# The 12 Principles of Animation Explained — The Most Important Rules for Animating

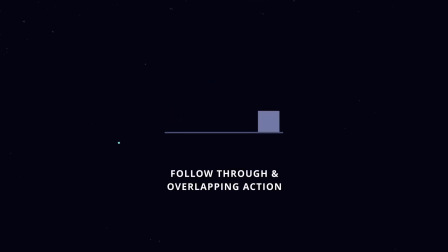Overlapping action, meanwhile, is the concept that different parts of a body move at different rates.
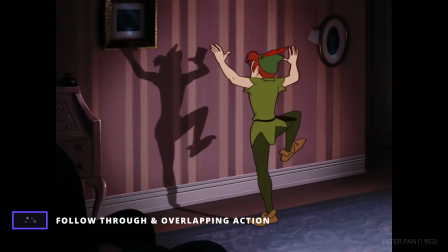Take this movement in Peter Pan. Peter's arms, legs, and head are all moving in different ways.
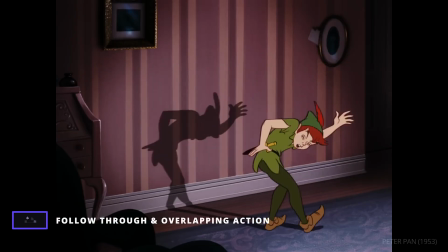And when he jumps, his torso moves first, his arms move next, and his legs follow.
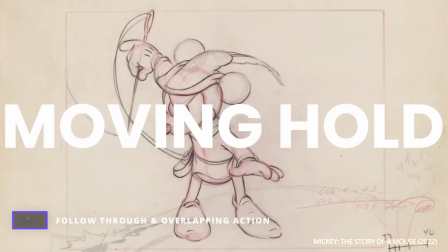Within this principle, Johnston and Thomas also discuss the moving hold, which refers to the movement that occurs when a character isn't in action.
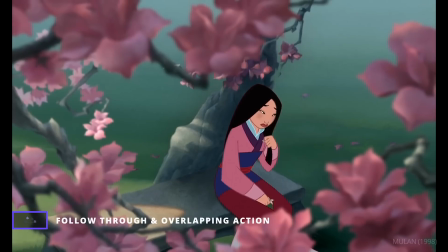Living things are never totally still. They breathe, blink, and make adjustments, and even these small movements can inform a character.
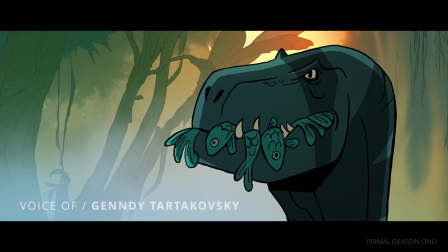As animator Gendy Tartakovsky notes, we did that on Fang in Primal, where we had her breathe more because she's such a big creature.
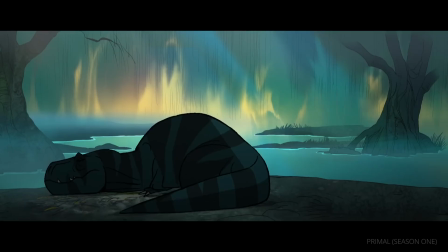Sometimes you forget about the little things, and sometimes the little things say a lot.
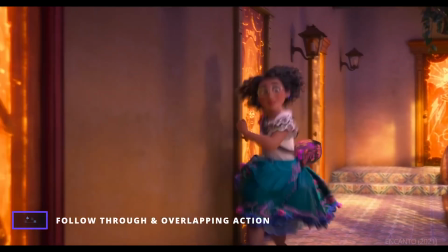Follow-through and overlapping action ensures that your character's movement doesn't feel unnatural.
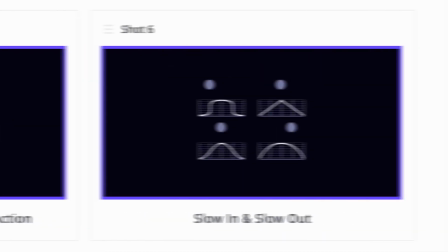The next principle is also rooted in physics. Slow in and slow out.
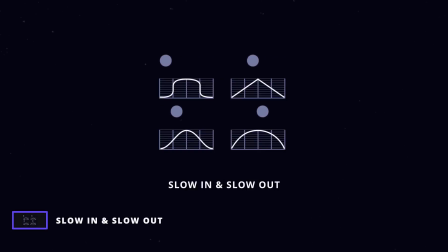Slow in and slow out refers to how a character begins and ends their action. When a character starts moving, that movement will be slower than when the action is fully underway.
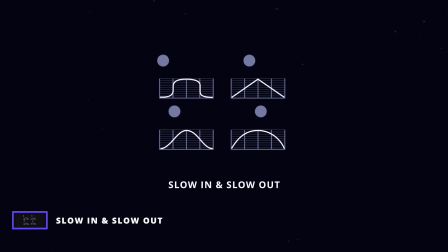The same goes for when a character stops their action. Nothing can stop on a dime.
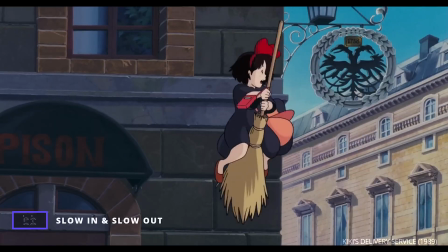There needs to be some slowing, even if it's for a brief moment.
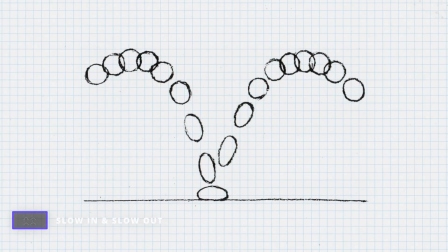For traditional animators, this means more in-between frames closer to the start and end of an action, and fewer frames in the middle of the action.
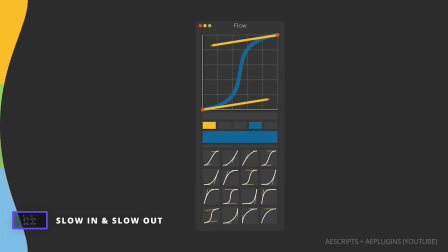For computer animators, this means giving the motion curve of an action an S-curve, or easing.
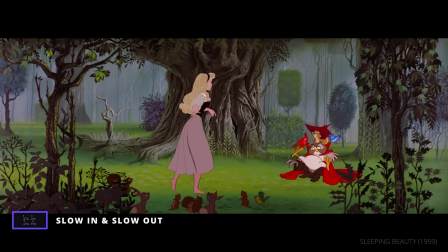According to Thomas and Johnston, this kind of realistic motion was a top priority for Disney.
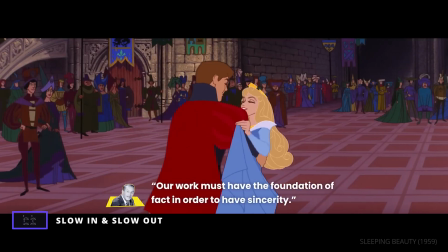They quote him as saying, "Our work must have the foundation of fact in order to have sincerity."
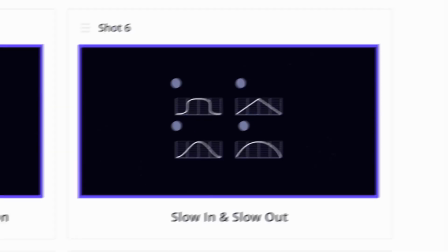Realistic movement is also rooted in arcs.
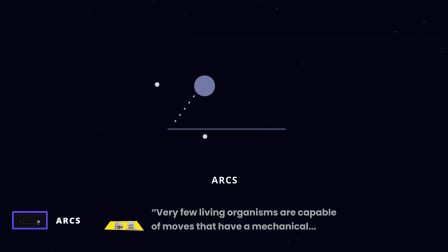Thomas and Johnston note that very few living organisms are
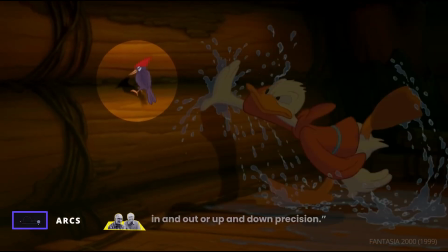capable of moves that have a mechanical in and out or up and down precision.
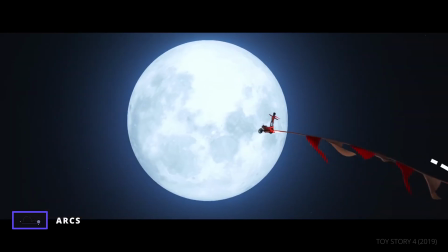Instead, animators at Disney realized that most natural action moves in arcs.
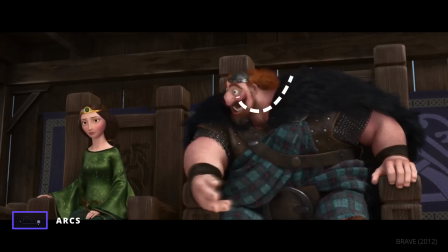This can be true of a bouncing ball or a turning head. Take this shot from The Great Mouse Detective.
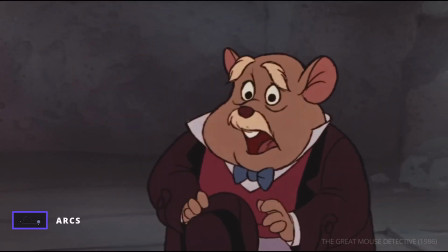Good evening, madam. Is this the residence of Basil of Baker Street?
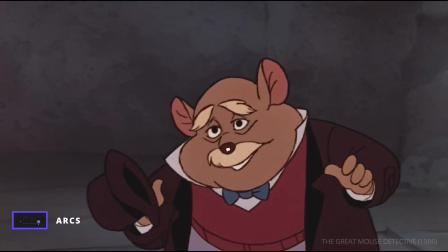All of Dawson's movements, no matter how small, are arcs, giving life to a simple dialogue shot.
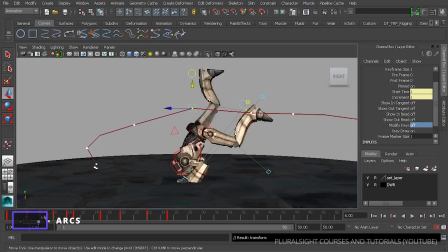For computer animators, creating an arc in movement means adding curves to the x-axis, y-axis, or both, depending on the action.
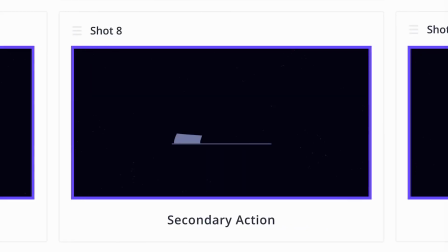Once you have your main action defined with arcs, it's time to focus on secondary action.
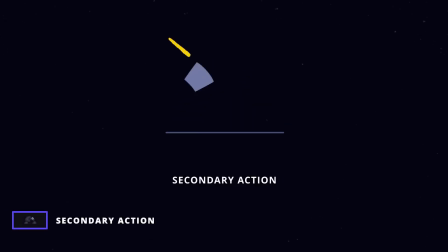Secondary action can bolster the core idea of a sequence. This is a movement that occurs in support of another primary movement.
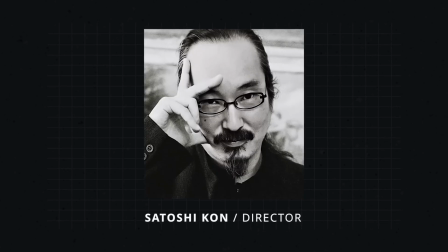In Perfect Blue, director Satoshi Kon uses differences in secondary action to inform character.
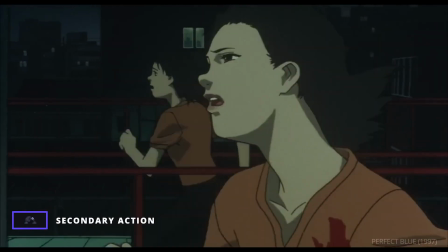In this chase scene, Mina's primary action is running, and her secondary action is pumping her arms.
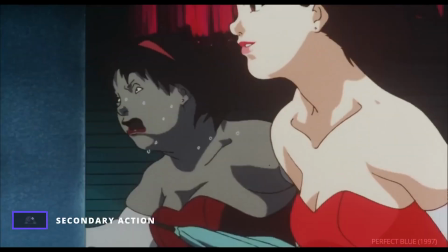Her doppelganger, meanwhile, hardly moves her upper body at all, signaling that for her, this movement is effortless.
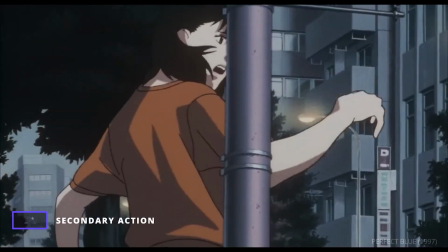The disparity in movement heightens the terror of the scene.
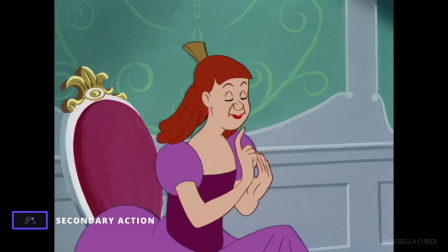Thomas and Johnson emphasize that a secondary action should never distract from the primary action.
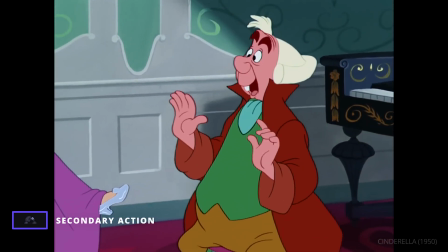There, I knew it was my slipper.